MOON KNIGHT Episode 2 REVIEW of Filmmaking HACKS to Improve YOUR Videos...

It's going to make it look way different, and how you light the background. Like, I did this on purpose. I turn on the light back there so there's a little bit different color there, and it's not just completely dark behind me. I'm just using a window light once again, but you can still make it more interesting. And angles. If I just had my camera here straight, let's do it. Straight against the wall. This is a nice closed-in, boring shot, but let's get angles on stuff, and now look how much deeper the frame is. So those are the types of things that are going to make your videos more cinematic, and I have lots of videos on that type of stuff, and that's what we're talking about now. So these are the cinematic things. It's not settings in your camera per se.
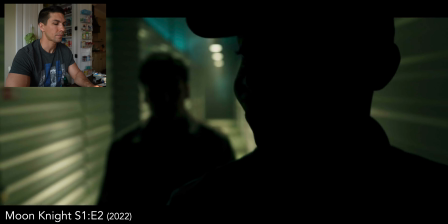[8:53]
So moving on from that, I like how they used lighting and framing in the next scenes.
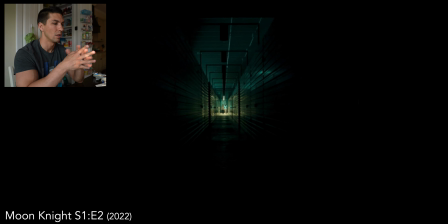[9:00]
As they're walking down the hallway, you have this long hallway, leading lines once again, square in the bottom, everything leads to them, and the lights are coming on as they're getting closer.
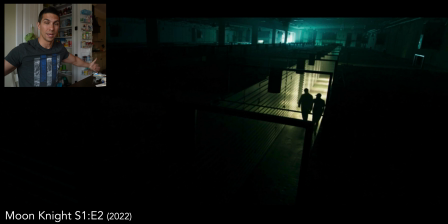[9:09]
So it's not like you have all the lights on the whole building, everything's lit the same, would be hard to pick them out.
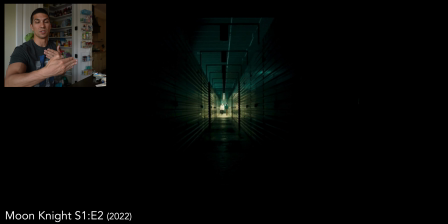[9:15]
Everything's dark up to them, and as they move to each next section, the light pops on for that. So I like how they did that. It's pretty interesting. Visually interesting. Then the guy unlocks and opens the storage unit for him.
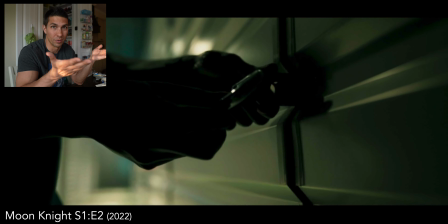[9:26]
I'm not sure why they did that, because you have your own key, you can open your own storage unit, but whatever.
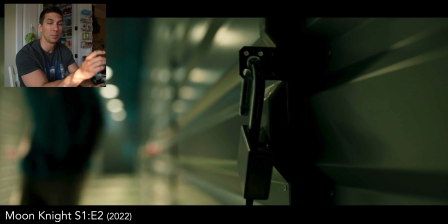[9:32]
This is interesting though, how they keep it focused on that.
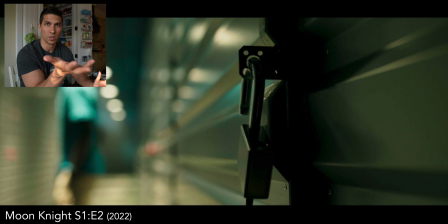[9:35]
We're unlocking, trying to figure out, what is this thing about that he has this storage unit he doesn't know about. So it's kind of drawing your attention to that, unlocking in a sense. what's going on in his mind perhaps, and the focus stays on that instead of the guy who helped him and he's walking away. And these close-up shots are interesting.
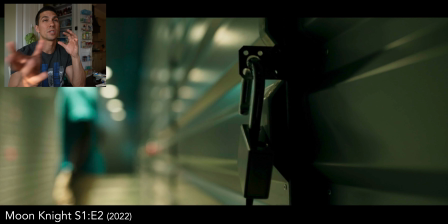[9:53]
You got to be careful with close-ups. You don't want to show close-ups of every single thing if it's not necessary. But using focus on this to keep someone's focus in a specific area is cool.
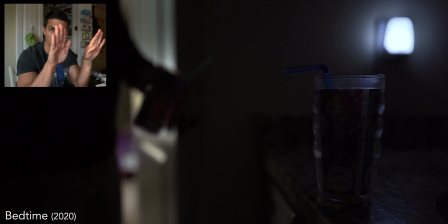[10:04]
I did this once again in my bedtime video where I kept focus on a doorway where I'd eventually come in and out of each shot,
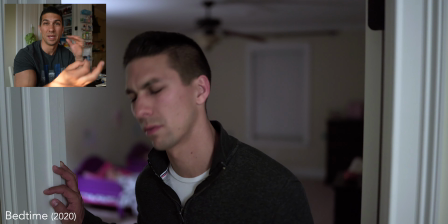[10:10]
kept the kids in the background kind of blurred out, partly because it made the shot look interesting, but also these are practical things to think about.
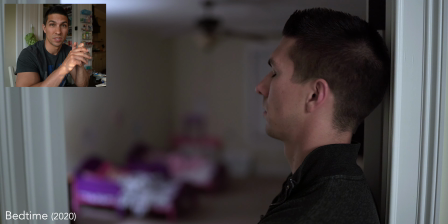[10:19]
With doing lots of lines with kids, you can't always expect them to perform when they need to, and you know, my kids aren't actual actors,
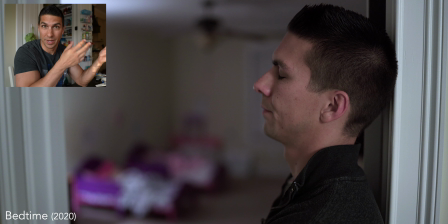[10:28]
so being able to dub over afterwards when they're really blurry in the background and can't really tell when their mouths are moving anyways is a great tool to
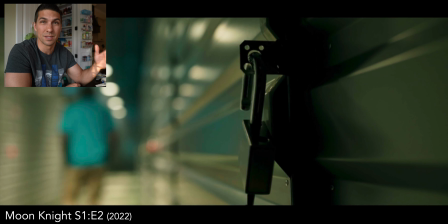[10:36]
have. So, and the same type of thing here, they could dub over any audio they want after the fact.
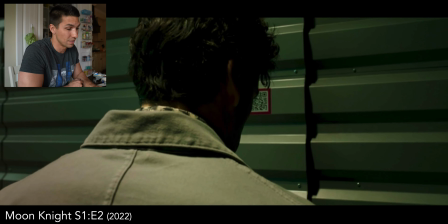[10:41]
So depth of field can help you in that sense as well. The colors are really interesting in the shot.
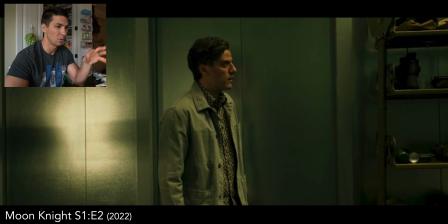[10:46]
You see, it's inside a storage unit, so it's kind of gray, almost green looking here, and his outfit almost blends into everything. So I'm a big fan, you know, of colors, of lighting and stuff,
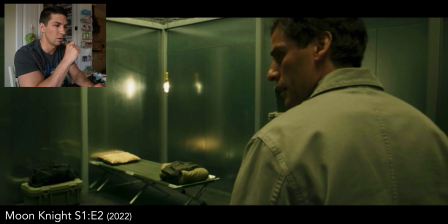[10:57]
but here it's just interesting because it's really almost all flat and nothing going on. Another thing that's definitely good, I like in movies, TV shows, you know, you have times where things are more serious, right? Even if it's not a comedy, but being able to throw in some humor that fits the scene but doesn't really break what's going on, gives you a little laugh, a little bit of a break of what's going on,
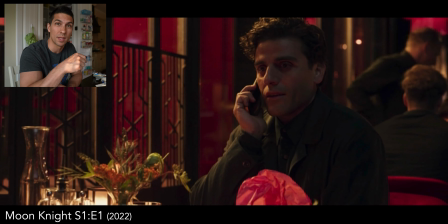[11:21]
but then you get right back and the story's good. And this is pretty funny because if you remember in the last one, he went on a date with a girl, or he was supposed to.
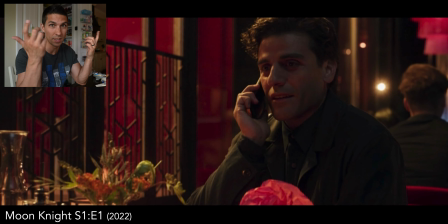[11:28]
He missed it by 2 days because he was off somewhere and didn't realize it because he was asleep. His boss said, "What's a vegan gonna eat at a steakhouse?"
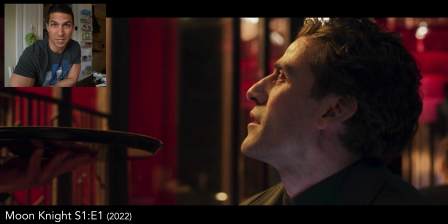[11:35]
And he was like, "I don't know, salad or something." And he ends up eating a steak because he's depressed because he didn't realize he was 2 days late.
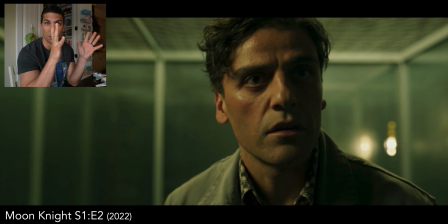[11:41]
And so Mark, the other version of him, just laid out all this crazy sounding stuff on why he is how he is.
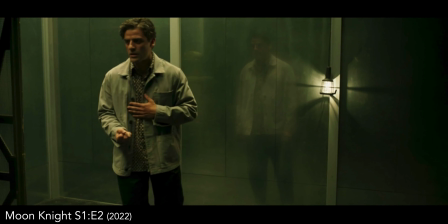[11:47]
And he's thinking, oh my God, that's the stupidest thing I've ever heard.
I eat one piece of steak and then bam, I go bonkers.
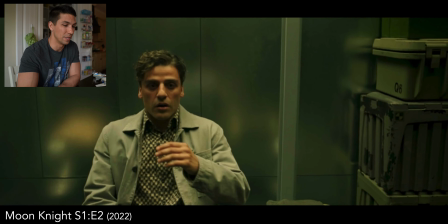[11:54]
I laughed out loud when I heard that one, but it doesn't really break the feel of the scene.
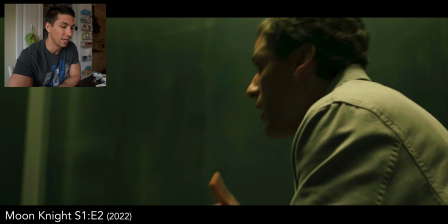[11:58]
So I thought that was a good use of some humor in a serious part where you're trying to figure out what's going on.
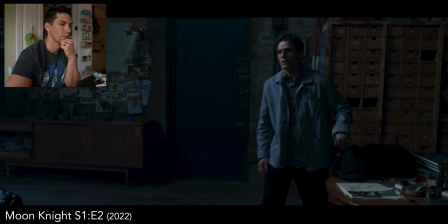[12:03] I'm Stephen. Are you living here with someone else? No, oh no, this is my mum's flat.
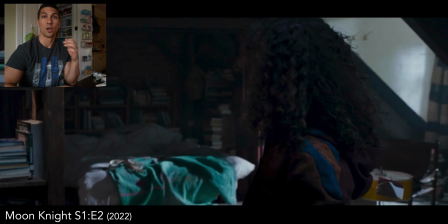[12:12]
Called it.